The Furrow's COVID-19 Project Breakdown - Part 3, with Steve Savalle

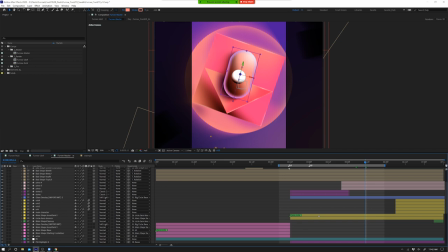1147s
So for example, I have a quick comp that I have set up for you guys, and I literally have four keyframes.
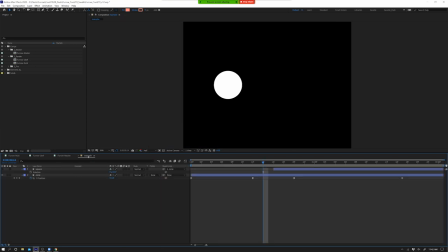1153s
That's it. Position, animating left to right. And if I go into my graph editor and I play this so you can see it, nice, smooth across. I work with the speed graph up, and I also open up my reference graph, which lets me know the speed as well.
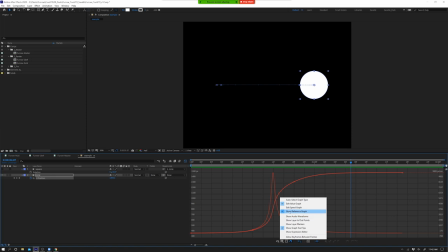1169s
I know if this line's smooth, everything else is going to fall into place nicely. So at this point right here, at this peak, you know that this is my fastest point of motion. So at that fastest point,
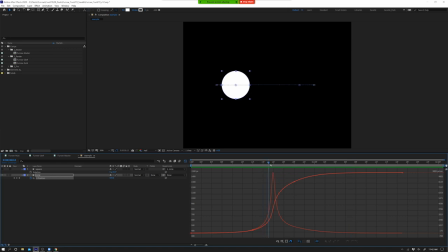1179s
that's when I'm going to cut something or that's when I'm going to have some big impact because the eye won't be able to discern it, won't keep up with everything. So let's say I want this circle to turn into a square. I made just a quick square. I set it in place and then I parent it to the circle. So right here, you can see it's following that.
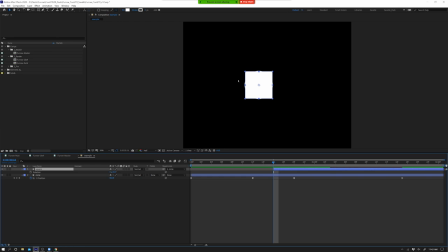1198s
So it's looking at those keyframes and those keyframes only. So let's make it this whole time. So if I stretch this out, you can see it just sticks with it. Again, looking at my graph editor at that fastest point, that's where I'm going to cut the layers. So this circle is still driving the motion of the square. The cut's happening at its fastest point.
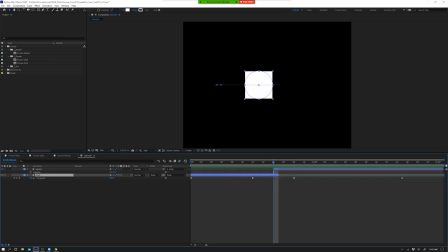1217s
But now if you watch it, your eye can't see that it's a cut. You just see that you have a circle to a square. So it feels smooth. If you do this wrong, if you're not lined up at the fastest point and you watch it, then you can kind of tell something hiccups or something doesn't feel right.
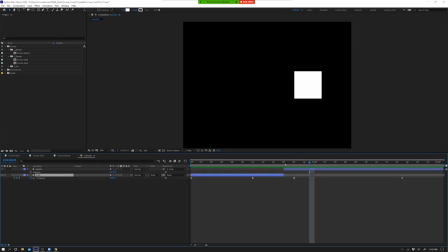1233s
So I kind of tend to hide cuts in those fastest points of motion because I think that goes over the smoothest. I love doing this as well. I feel like I've always called this the shuffle swap. I don't know if that's what the technical term is, but it is now. It is now. It always feels like that's kind of what happens there. So that's really, really cool.
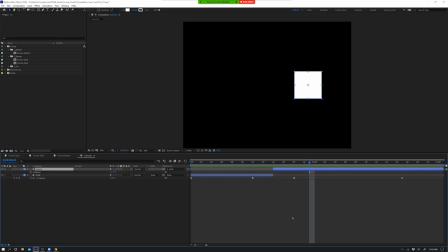1252s
Very, very fun technique. So show us, I guess, in the project, where did you do this specifically? So the big point where that happens is right at that massive point of impact.
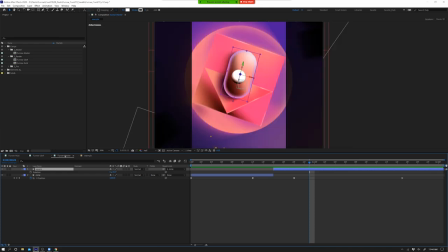1265s
I had a lot of different things happening, a lot of different things changing. I had a lot of keyframes going on.
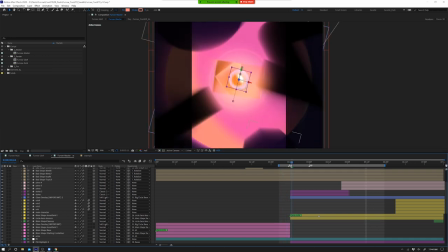1269s
So sometimes starting with a fresh layer,
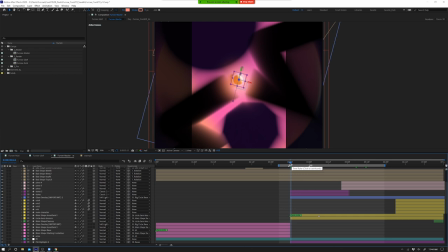1272s
just a fresh hero circle that you can see right here versus trying to make everything else kind of fit and force it is the best way to do it. Knowing that everything happens really fast at this point and this explosion out happens, I was able to just say,
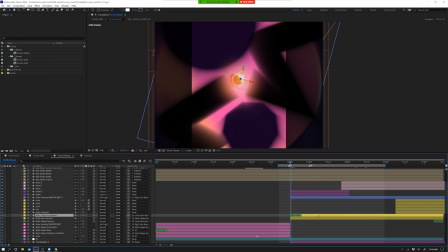1287s
this is going to be my point where I can cut things and kind of have everything fly off. And because it all happens so fast, because that bright hits you, those colors,
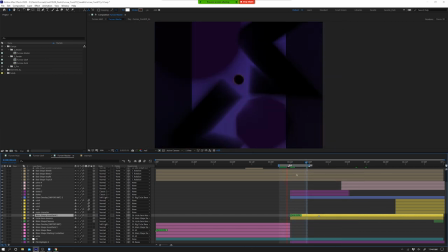1297s
and then those shapes go flying off screen, you can literally get away with almost anything at this point.
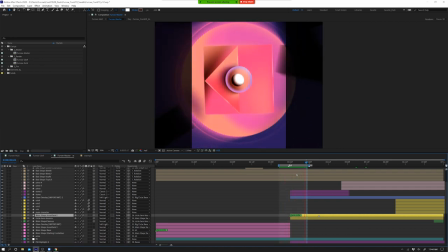1302s
Can we see the graph editor for that? Yeah. So let's see.
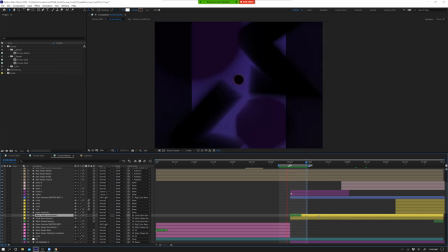1309s
Let's go down to this guy. I'm going to hit U. This is keyframes. Let's go to scale.
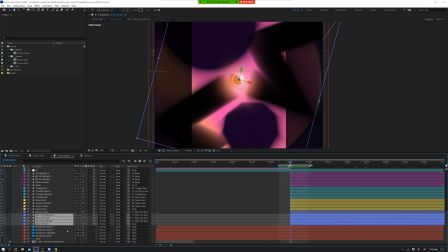1320s
go over here
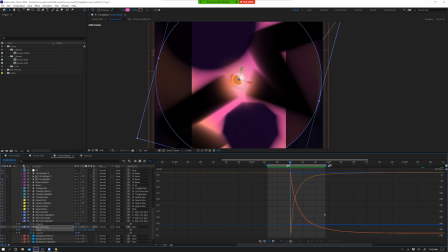1324s
I have a reference graph up this blue line's scaling in z space there's no scaling in z space happening right here but you can see that it's this fast explosion out so again think ball bounce everything kind of stems from that you get that quick speed out and then ease in which makes it a little bit more comfortable for the eye
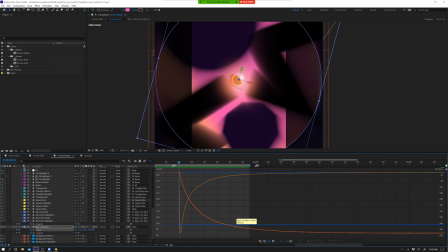1345s
love it very cool so it seems like you really in this project you applied a lot of um like primitive type